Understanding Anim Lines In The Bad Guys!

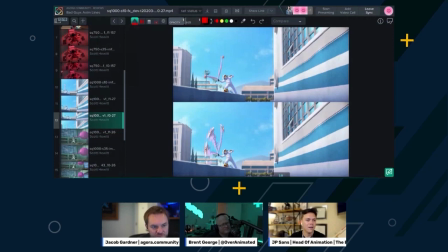system it would parent all the drawings to that character the nearest point it was amazing i mean if this would have been stereo it still would have worked um so all that work was great and then and then we made a call not to do stereo which at the end of the day
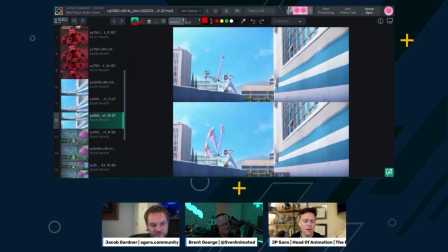made it easier it wasn't like all that worked for nothing because we've used all that stuff for something else but it did make it easier for me to draw whatever i wanted it and then not care about names or anything i was just like let me go faster um i'll show you another
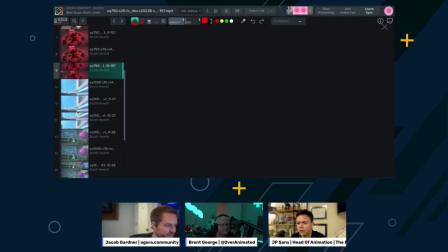example i mean there's there's the there's this one i'll just show the before and after right away but it's the typical of like her legs going fast and
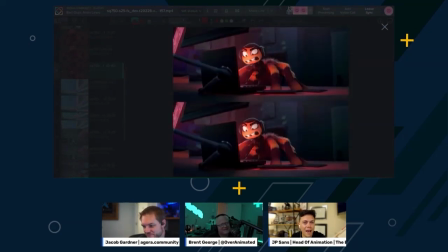on the top you completely miss some of the legs and again it's to create a lot of energy so if i frame through it you'll
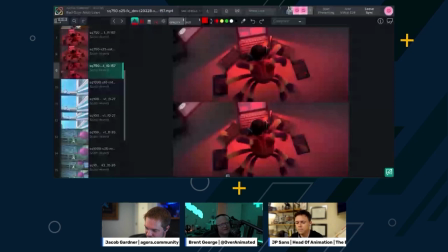see that there's It's like multiple kind of legs and limbs and all kinds of things. Again, I try to make sense out of them. Some don't make sense at all, and that's okay, because it's supposed to be chaotic.
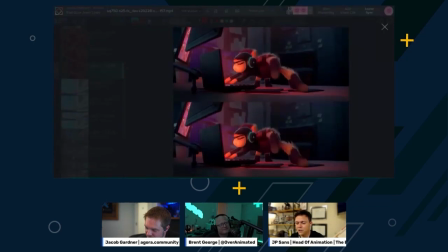It's supposed to be, you're not supposed to follow, especially here, you know, you can see it strobing on the top.
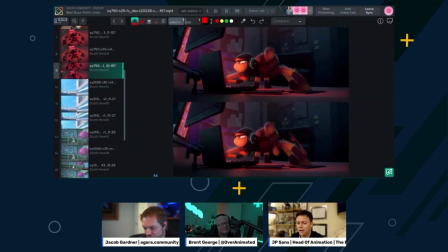Which he's typing. But then here, like all these kind of lines, they kind of help you kind of get that arc and that line of action a little bit. Can you go back to the down shot? I have a very specific question. Fair, yeah. Yeah.
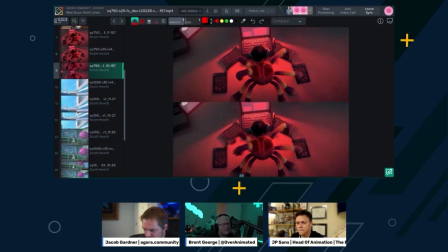So there's a couple moments where I see on the left-hand side, on the bottom, like the ones with the animation lines or the sort of the replicated or duplicate limbs. I don't know what frame it was, but there was one that I could see one of the limbs. Let me see. Keep stepping.
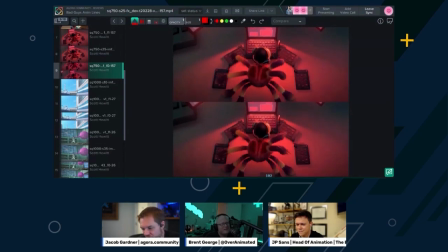Because there was a moment in there where it was clearly that there was like a duplicate limb. I'm wondering, sort of like what Jacob was asking you before, what is the mentality? Where do you place those limbs? Are you trying to show an after image of the placement of where a limb was or will be?
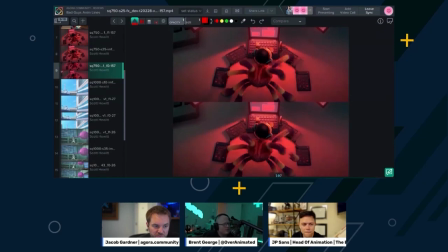Or are you looking to place them in a completely different random spot? With all the trial and error you did, I'm wondering what works best in your mind. For me here, it was both. For me, it's like if you can see the top image here and this leg that's rotated. Yeah, that's perfect. That's it. At the bottom, I draw where it came from.
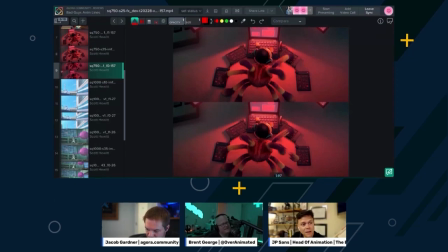So it gives you the illusion of speed while not losing where it came from. But other times, I just draw a random one, like here on the bottom. You'll see that there's a little one, little nub between the keyboards.
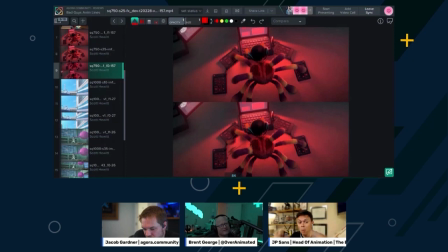It makes no sense, but that's the idea of just multi-limbs, just having energy and a bunch of them.
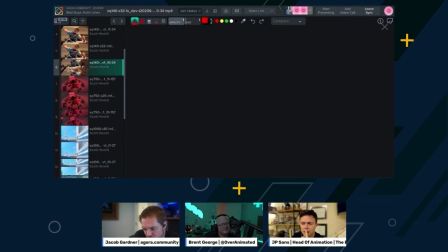This police chief shot is a quick example of the same thing. the top you just have
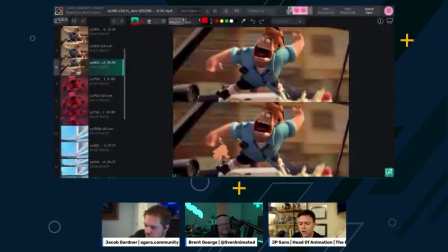the regular animation and the bottom you have regular random fingers
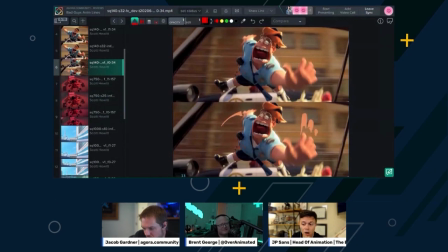like this one yeah so here's a an example where i use an arc because i wanted you to follow the arm a little bit better and multiple fingers because i wanted you to feel chaoticness in it uh this one for sure i added too much
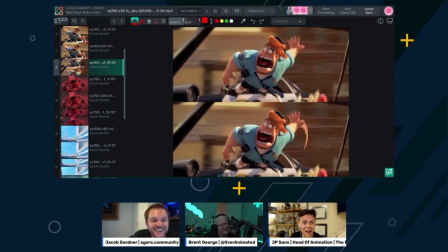at the beginning and then i was super happy with myself and then the next morning i look at it i'm like it looks like a clown threw up on this i can't use this
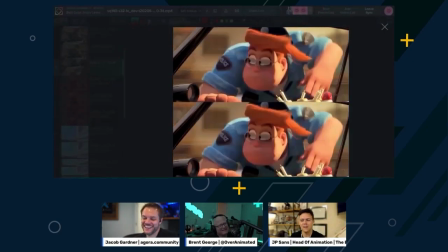and it just became the drawings were just too present you know so i had to reduce some stuff so it was a lot again it was a lot of trial and error
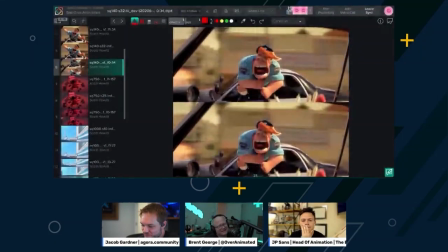um and then i'll show you this one
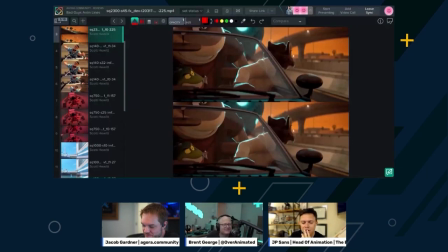this one is probably the one that shows the most different things that i
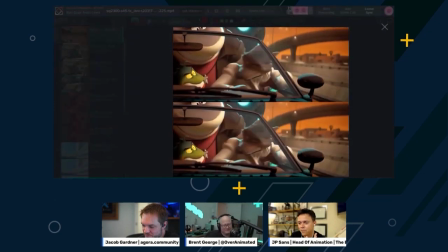used in one shot um and i'll frame through
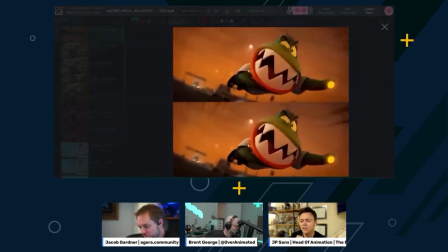it once it plays but there's a lot of stuff happening on this shot and
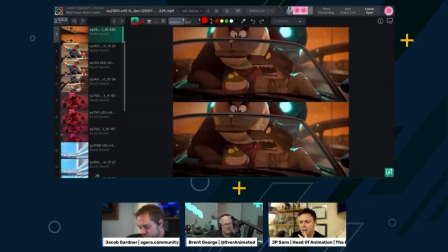so i'll show you at the beginning here the animator has some like great spit in the drawings and i'm like oh man let's just use spit i want to have him spitting and this very like anime you know i i see this in pokemon because my son watches pokemon all the time
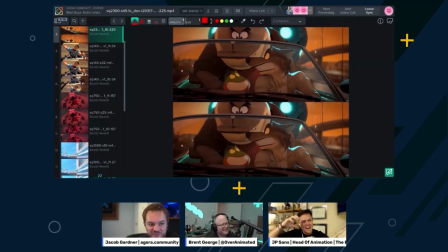and you see them like screaming and it's just two frames of like and just like a bunch of spit everywhere and i'm like i want to do
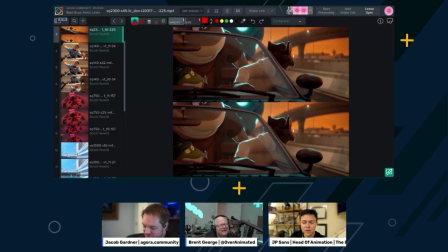that and this this was like playtime for me, but it's not enough to catch your eye and feel like it's in front of the animation, you know?
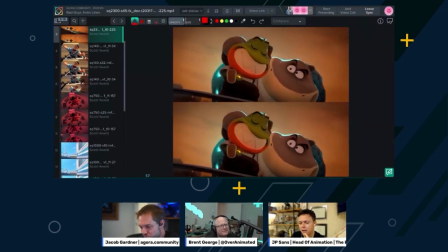And then there's little stuff like the multi-lamps on the feet, you know, when he does the little dance here.
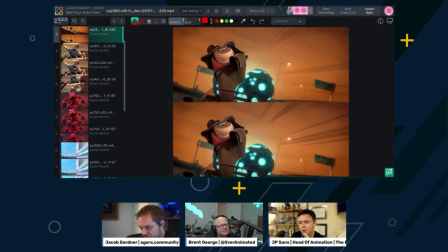You can see the bottom, it has multiple legs. And then the main one that I wanted to show here is the ball.
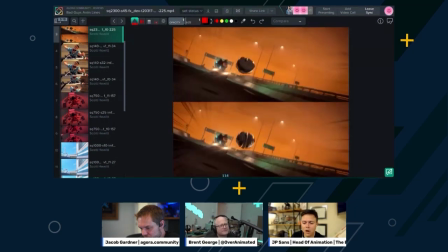And what I'm doing here is I'm grabbing the background color and rotating it around to get the background feed into the actual geometry and then have the opposite effect, which is where it's spinning from,
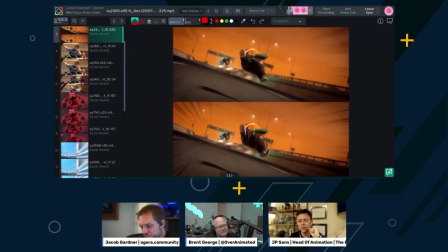have it smear over the background. So that way you get a feel of the rotation and eating into the background.
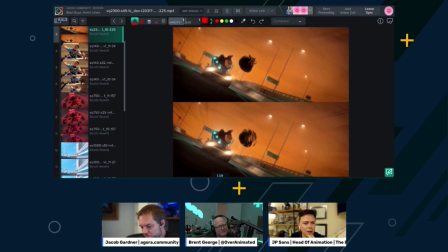And this I saw in 2D animation stuff all the time when I was doing research on how the heck I should do this. And these were fun to do because it's like reinventing some things.
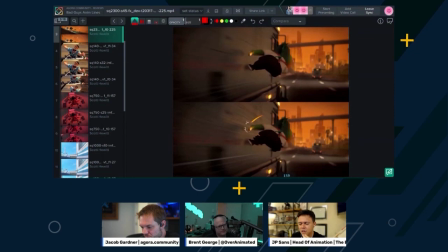And then here is like what you were asking jacob like when do you use multi-limbs and when do you smears
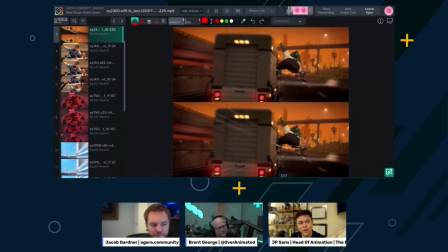again it wasn't for chaoticness on this moment for me it was just to follow the action a little bit or little things like this so i'm like kind of smearing and blending
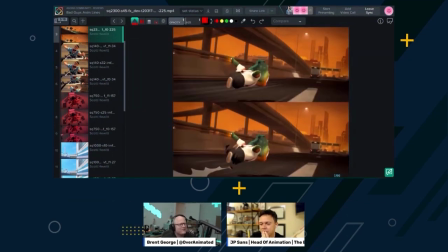the the zigzag stuff but this is this must have been so much fun like it just looks like you just you just got to experiment with i like because we we've you know like this is just animation candy basically yeah to be able to play with this kind of stuff and try things
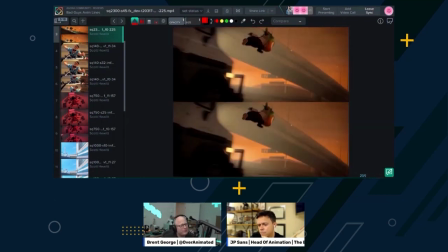and i bet you i would you say that you yourself like like learned a lot on this production because of all the experimentation oh yeah
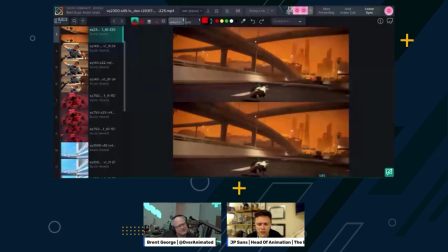that's awesome yeah these are all the shots but yes i i learned a lot from the animation style that we created and the animal lines and everything um a lot of it was again trial and error with all the animators and jorge capote is an amazing animator that joined me at the same time
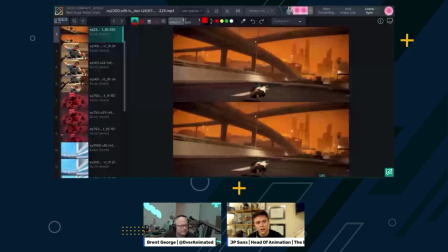on bad guys to develop the look and the designs and help me help modeling and rigging and and doing draw overs and paint overs he has an amazing eye for appeal and he helped a lot in in finding this stuff and a lot of the things that he would do he did a lot of 2d animation on the show because we didn't have assets built right we have very short time so we had to we didn't have enough a lot of time to add to to animate and show the director this is what the animation style could look like because we didn't have the character so we needed to do it in 2d so we did a lot of 2d animation and a lot of his stuff had these animal lines and stuff and and i would ask him like why did you do this and why did you do this and it's just picking his brain and sometimes he's kind of the same as me i'm like i don't know that felt good and i'm like well that doesn't help me so then i'm like studying and then him and i are looking at youtube videos of like old school 2d animation and we're like look what they did here they're duplicating this frame but not this frame what do you think that is and then we study it and break it down it was amazing it was like going back to school it was awesome totally and i mean it so by so i think you already answered this question but i'm just just for clarity's sake um you so there was some of this work and some of this pre-thinking was already done during the sort of the prep work the pre-production but it sounds like you were still trying to like come up with that perfect recipe kind of into the production is that true absolutely yeah it was well and we also did it through covid so yeah covid hit uh When we had, we were three or four months into pre-production and COVID hit. So we needed to, it was this show in particular, especially because of COVID. It was like driving a car while building it at the same time. Oh man. So we had to move forward and we had to test things in shots sometimes. And rarely we were able to go back and tweak and change things. So there's some animation lines that I look at, excuse me, that I did early on. I would just be like, oh, I wish I could go back. Yeah, we do. Because I learned so much. That's right. I feel like at the end, I was just like knocking them out. And at the beginning, I'm like trying to retire. And then I look at it now and I'm like, ah, I shouldn't have done lines. I should have done smears for this moment because it would have been easier and better for the eye. And just, you know, I don't think people will notice, but but I do. Yeah, that's it. You will be haunted by these forever.